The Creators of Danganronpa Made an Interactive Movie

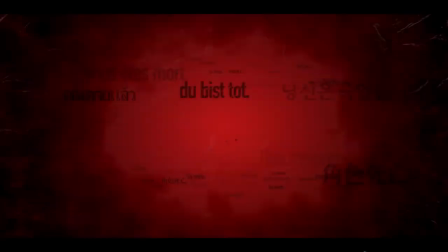(8:17)
The truth within the game's fiction is Karaki is making this choice.
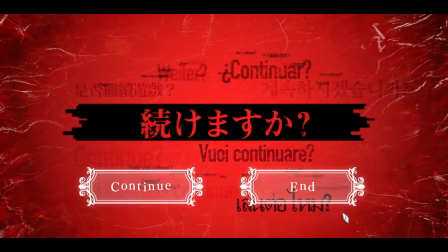(8:22)
It's a clever little moment where the game subverts player expectations around what interface is just for them, the player,
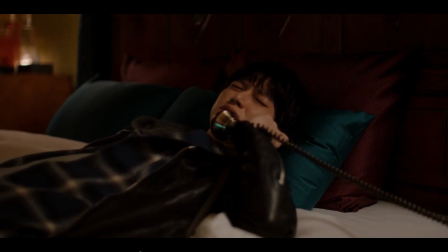(8:29)
and what is being seen by the characters. Naturally the player wants to press on with a story, pulled in by the intrigue, the desire to see all the content.
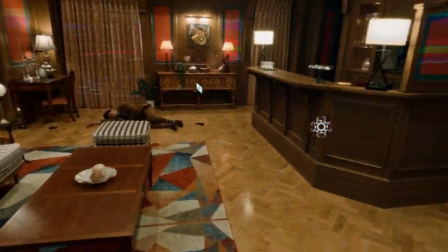(8:39)
This does align with Karaki's inquisitive nature as a detective and his motivation to find the person who killed someone dear to him.
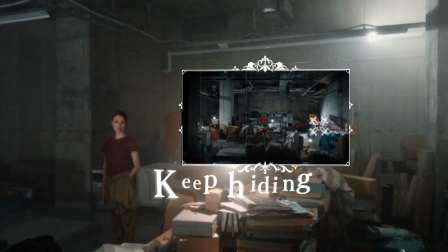(8:46)
This loops back to my point about the freeze frames. Are these moments actually paused for Karaki, or is it simply a dramatic effect?
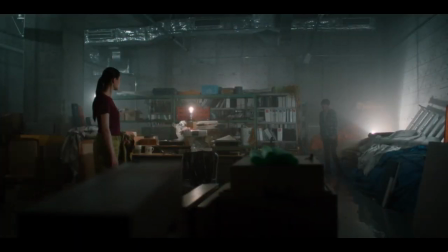(8:54)
We never really know, but given his lack of comment at any point, it does seem to lean towards the former.
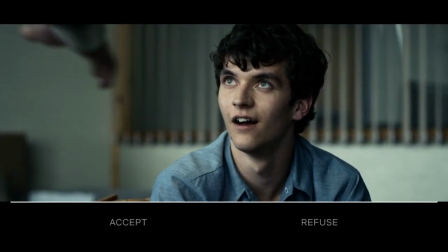(9:00)
A big issue in visual novels, especially when you start involving time loops, is repetition of content.
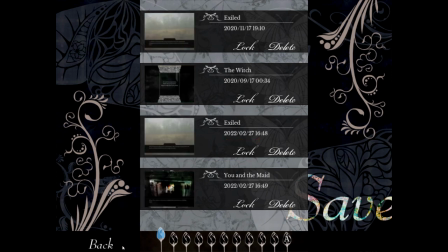(9:06)
Sometimes this is just something you deal with as a player. Veterans of the genre circumvent this by keeping a litany of carefully placed save files. else.
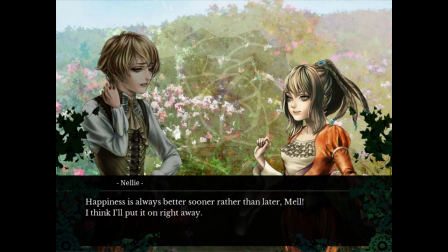(9:15)
Sometimes though a game offers a fast forward or a skip through all the repeated content option.
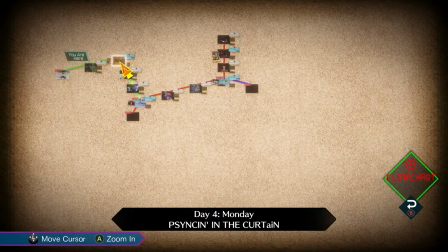(9:21)
Even better are the times where you can just pick a point in a timeline.
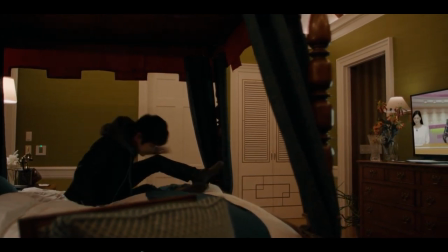(9:25)
Death Come True being the tightly packaged filmic experience that it is does something that well films do.
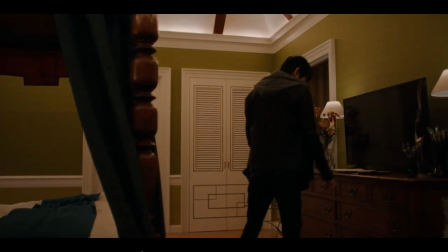(9:32)
Players are shown scenes no more than they are needed.
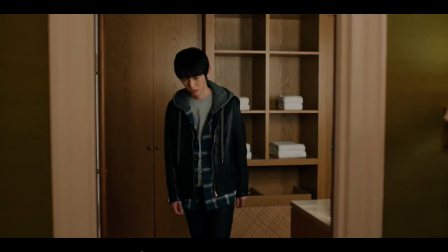(9:35)
If a scene is repeated it's done so with purpose, whether that's to emphasize an aspect of the loop or Kadaki's frustration with such.
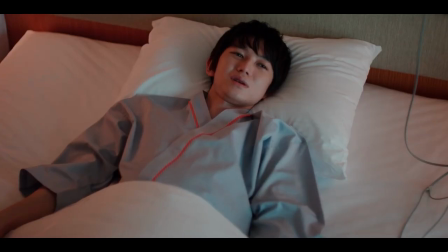(9:43)
Otherwise, you are not made to repeat much. Death Come True is an efficient package.
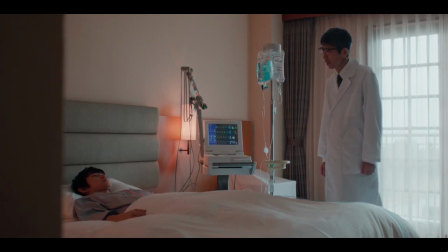(9:49)
Its budget, or flack thereof, shows, but not in a bad way. There is no extra fat in need of trimming.
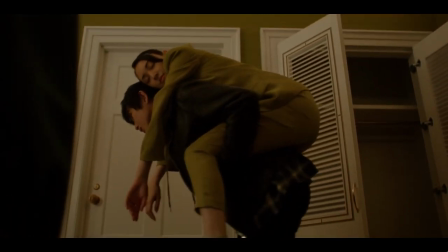(9:55)
It is what it says on the package. A movie-length FMV title written and directed by Kazutaka Kodaka.
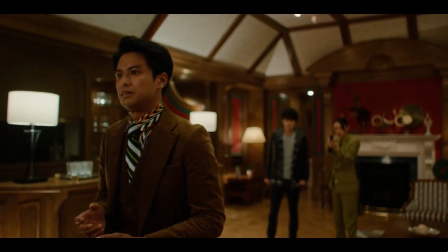(10:03)
And you know what? I may not love it in the way I do many of the Danganronpa games, but I'm an absolute sucker for this genre even when simply executed. In an interview with the channel Archipel, Kodaka reveals his process is deceptively normal for someone who doesn't write normal stories. Citing David Lynch as a big influence,
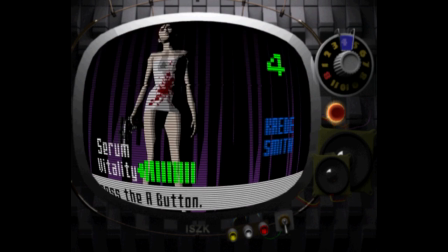(10:23)
and discussing that Killer7's disregard for structure isn't something he feels he could do, even with his zany stories.
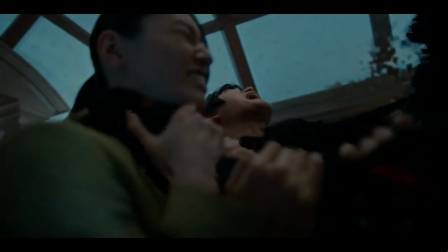(10:30)
He views his work and creative process in a very formulaic nature at the foundational level.
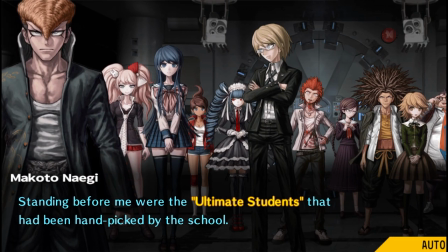(10:36)
He likes to work efficiently, and rather than letting the character lead the story, the The story shapes the types of characters he writes.
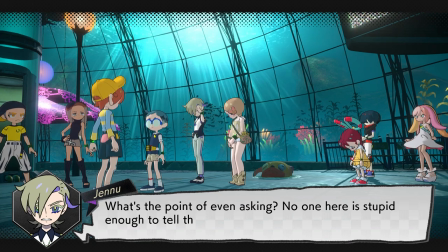(10:43)
As the series goes on, I hope it helps in giving us a better understanding of the creative process behind games.
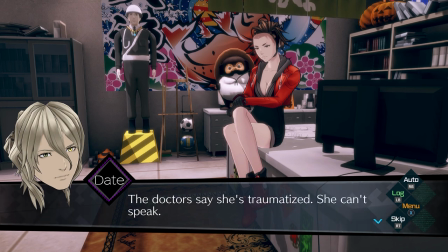(10:49)
That as complex of a house of cards on a blustery winter day that they can be,
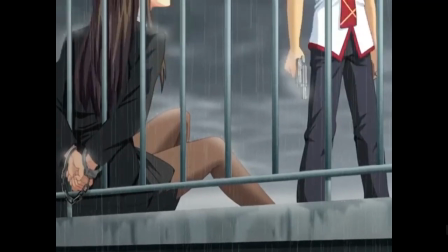(10:55)
and as much a barrier that languages and varying degrees of secrecy can form, that it is often as simple as sitting down at a restaurant,
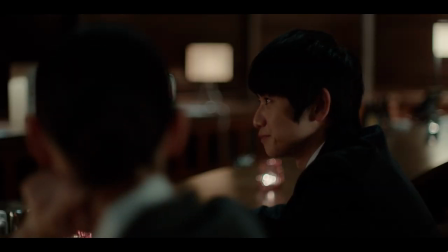(11:04)
chatting with your friends over a few beers, and dreaming about what you could create together.
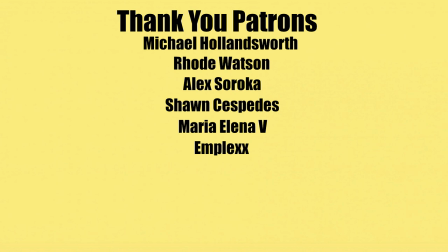(11:10)
That's the first episode in Following Tokyo Games. I hope this is an idea that people enjoy. It's something that I've given a lot of thought to, and something that is going to require a lot of work. If you would like to support such, you can do so over on Ko-Fi and Patreon.
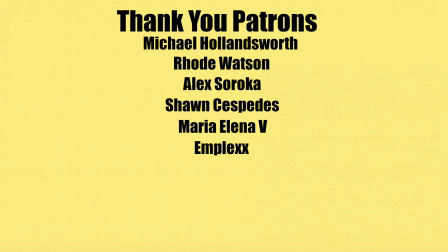(11:26)
The length of these entries could range pretty significantly, and having a little monetary backing for them would certainly be much appreciated. And for all of those who have supported me in any way, I say thank you.